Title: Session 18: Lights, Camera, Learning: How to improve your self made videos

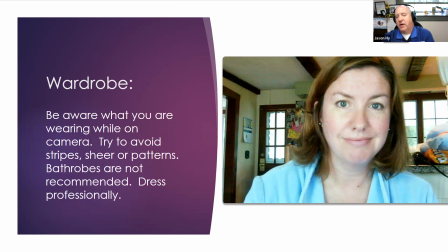Try to avoid stripes or sheer patterns, something solid, bold, bright, colorful, greens and blues and reds, something solid, I would recommend.
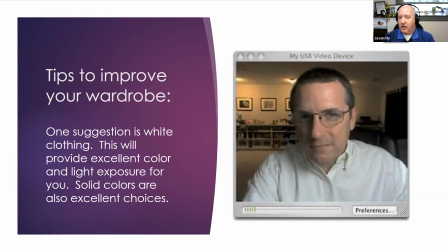Tips to improve your wardrobe. One suggestion is white. As you can see, like, especially in his chin area, the light is bouncing off his white shirt and it's illuminating the underside of his chin.
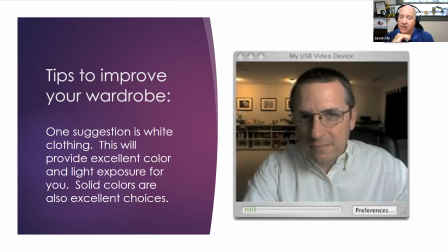So he doesn't have any shadows under there. But solids are also an excellent choice. Whites are fine as well. But again, if I was this gentleman, I might put another light on the other side because it kind of looks a little dark.
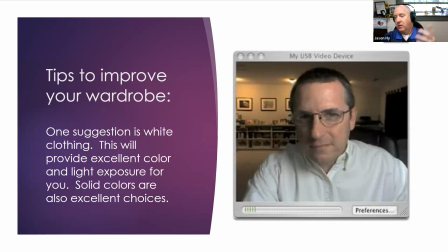Again, maybe put another room light over there, something of that nature. But if you had a ring light, it would take care of it.
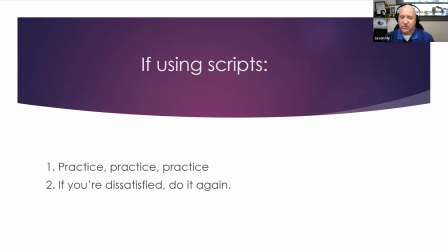If you're using scripts, pre-recorded scripts for your videos, if you have a 2-minute thing that you want to say for a course introduction, module introduction, things like that, practice, practice, practice.
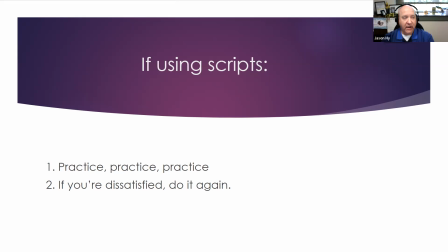Just like people, news anchors, they look at their hard copy scripts, which they don't look at much. They look at them before they read things off the teleprompter. We have a teleprompter here at Extended Learning.
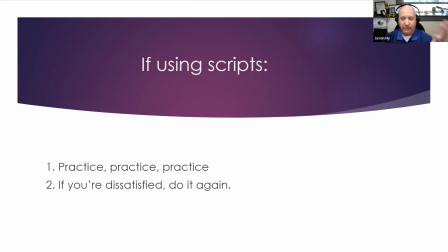When I produce videos with faculty, we use the teleprompter maybe 80% of the time. They write the scripts. It's their words. They upload it to me. I upload it to the teleprompter app. And what I do is before I hit record,
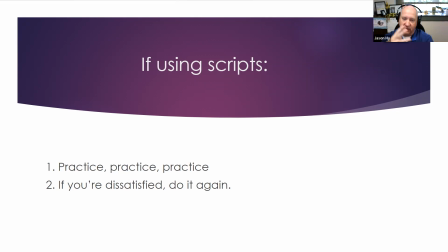the faculty will read their script because they have some unfamiliarity with using a teleprompter. But even in a face-to-face setting, shooting with me, we practice scripts before we record.
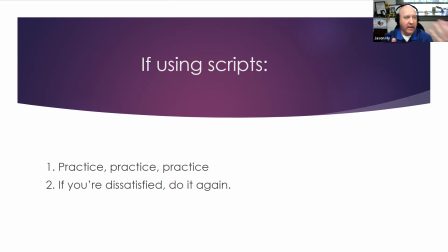You should do the same at home. If you're distracted, if you have children coming in, we've seen YouTube videos of people's kids running in and interrupting. If you're dissatisfied for any reason, just do it again. It's pre-recorded. Just take your time and kind of get a sense of what you want to say.
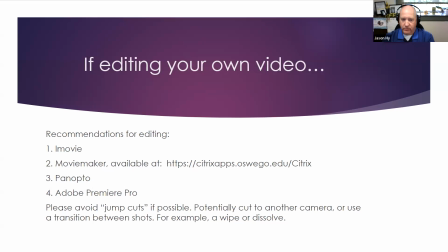If you're editing your own video at home, just a few recommendations: software for editing, iMovie for Apple products, for your Mac, for your iPhone. Movie Maker, there's the link available that we use for Movie Maker.
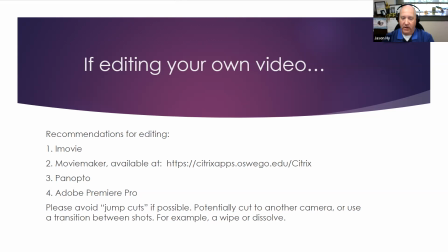Panopto is becoming quite a popular tool here on campus. In fact, anything that's produced with me, I edit it using Adobe Premiere. I share it back to our faculty here on campus through Panopto. And also Panopto is compatible with our
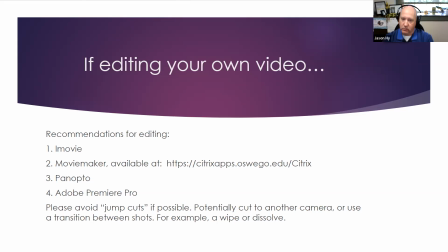new D2L, our new Brightspace, right, Gary? Brightspace, is that what it's called? Our new learning management system. That's the words I was looking for. Our new learning management system that's going to be starting in the fall. Panopto is compatible with that. So when I put videos in Panopto for you,
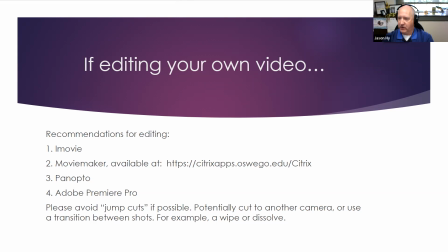they will, as long as you've been provisioned, they will appear in the new D2L Brightspace for you. Another final point there, if you have two cuts of yourself and you just smash them together. Maybe it's 2 50-second clips of you just looking into the camera.
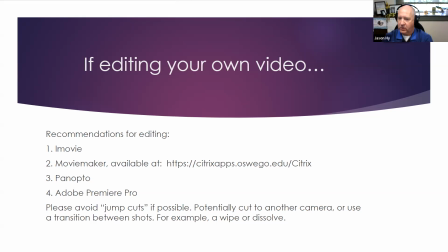Try to put something in the middle, transition, whether it's like a wipe or whether it's a simple dissolve. Panopto and Adobe Premiere, they let you do that. It's just a simple, it's not as jarring to the viewer at home.
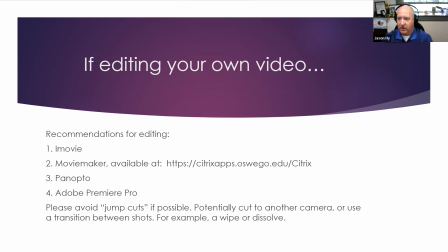So it's just a little editing video tip I would recommend to improve the quality of your video.
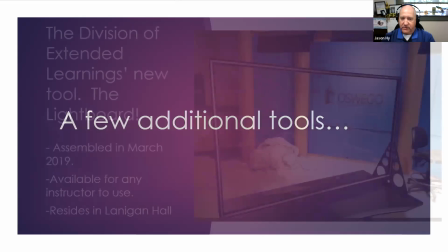A few additional tools we have here on campus is our light board.